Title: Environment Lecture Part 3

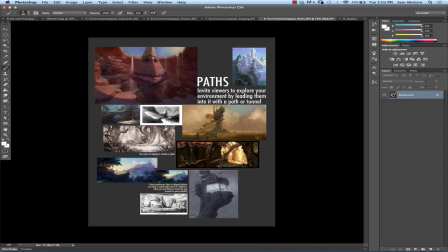[0:01]
So, I would say that a path is a type of stage, but it's one that extends into your environment.
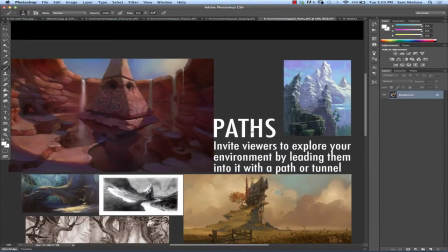[0:10]
And the nice thing about a path is that it's an invitation to dive into the environment deeper.
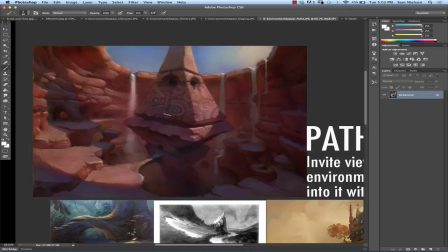[0:19]
A path could be something that is leading you around, you know, the dimensions and into areas that you can't see yet. you know you start to as you see this path here you start to kind of wonder what's even
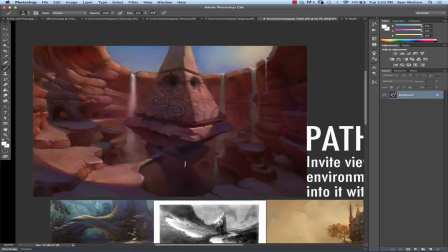[0:32]
going behind that object you know in addition to what's inside it um or
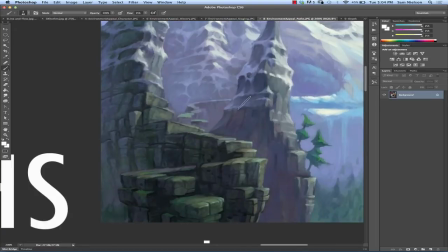[0:39]
it can be just something that leads off into nowhere like in this example these are both examples from
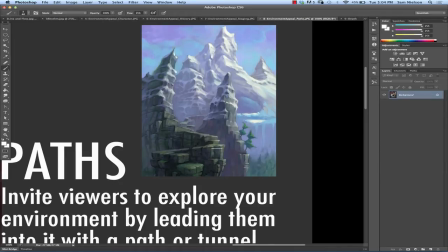[0:47]
todd harris but this path kind of leads us up into to nowhere but you know it's intriguing we want to follow and find out what's at the end of that path it's just built in
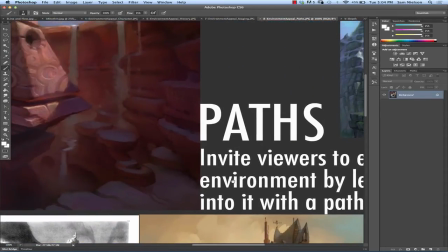[0:54]
we want to to go find what's at the end
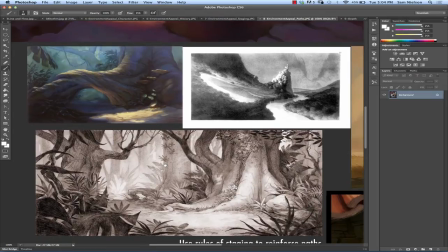[1:01]
And this is Kevin Nelson. I don't remember who did that or who did this.
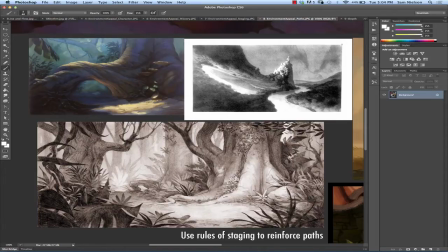[1:08]
But these are examples of this is a stronger path, but it's a river rather than a regular path, right? And a river kind of does the same thing. It pulls you back into the environment, even though it's not a path that you would walk on.
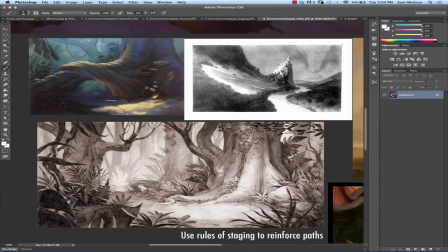[1:24]
Suggestions of paths can also do the same thing. so you know we just have this little arch and a pathway that goes back into it and that is enough to to get your mind going and you want to find out what's going on back there this one just kind of goes around a corner same thing and you can see that a
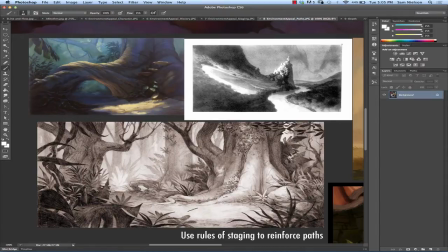[1:41]
lot of the things that we saw in the staging the pulling down into the center of this staged area applies to the path as well right we're reinforcing the path the same way
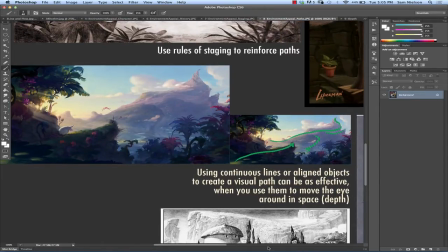[1:54]
so there's also visual paths so instead of having like an actual physical place that you can walk or a place that you would go on boat or whatever you can have something that has shapes to it to lead you along you know this is
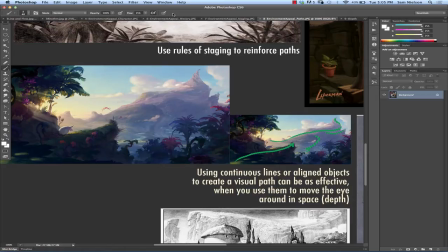[2:11]
going back to that idea of flow so instead of just doing flow randomly what you're doing is you're trying to reinforce the paths of your piece using the flow and rhythms of your your image and
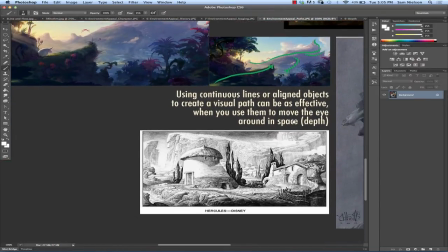[2:24]
let's see how that works there here's an example of
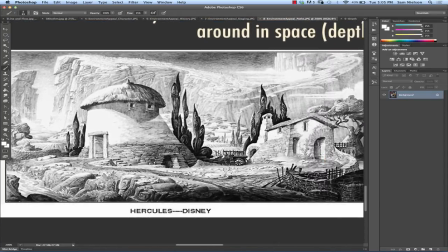[2:31]
some physical paths I mean none of it's really physical but you know what I mean
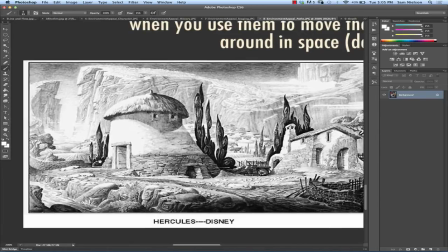[2:35]
so here's some paths that kind of lead us around here and then we're drawn back by these visual
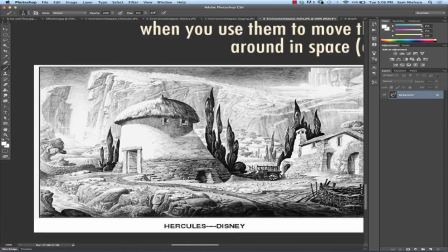[2:40]
paths that take us through these mountains through the foreground again you know and
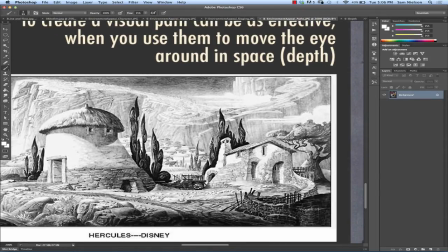[2:46]
because these paths are strong paths even when there's a barrier there it doesn't matter you know we're naturally drawn across this line to that really strong path up there and it's interesting because it basically becomes another part of your
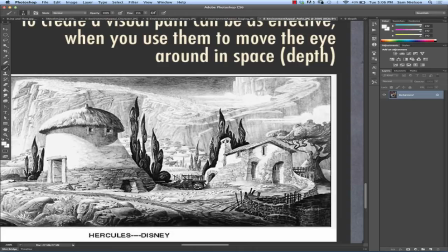[3:04]
you know we talked about value composition and how you know you can get people to jump across a certain area by making a higher contrast here and stuff like that that's what's happening here but it's actually lower contrast but because that path is so strong in the background, our eye naturally wants to pull up there and explore it, right?
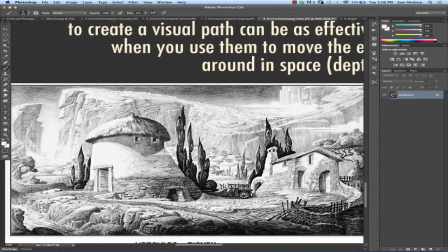[3:23]
So he's actually able to have one value composition, which is, interestingly enough, a path composition moving along here, which kind of continues around in the front.
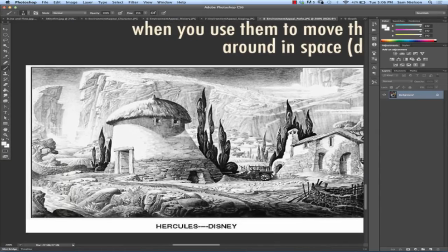[3:35]
And then you've got a secondary composition of the paths themselves, which is not part of the value composition. and the two things kind of go against each other and it makes a very, very visually interesting image.
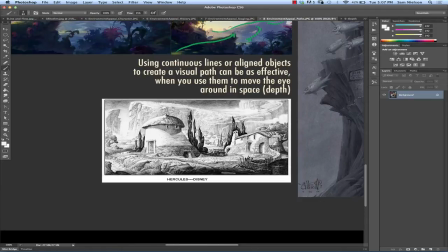[3:52]
That's Bruce Zick, by the way. Is the only difference between a path and a vista just the fact that the path is more linear?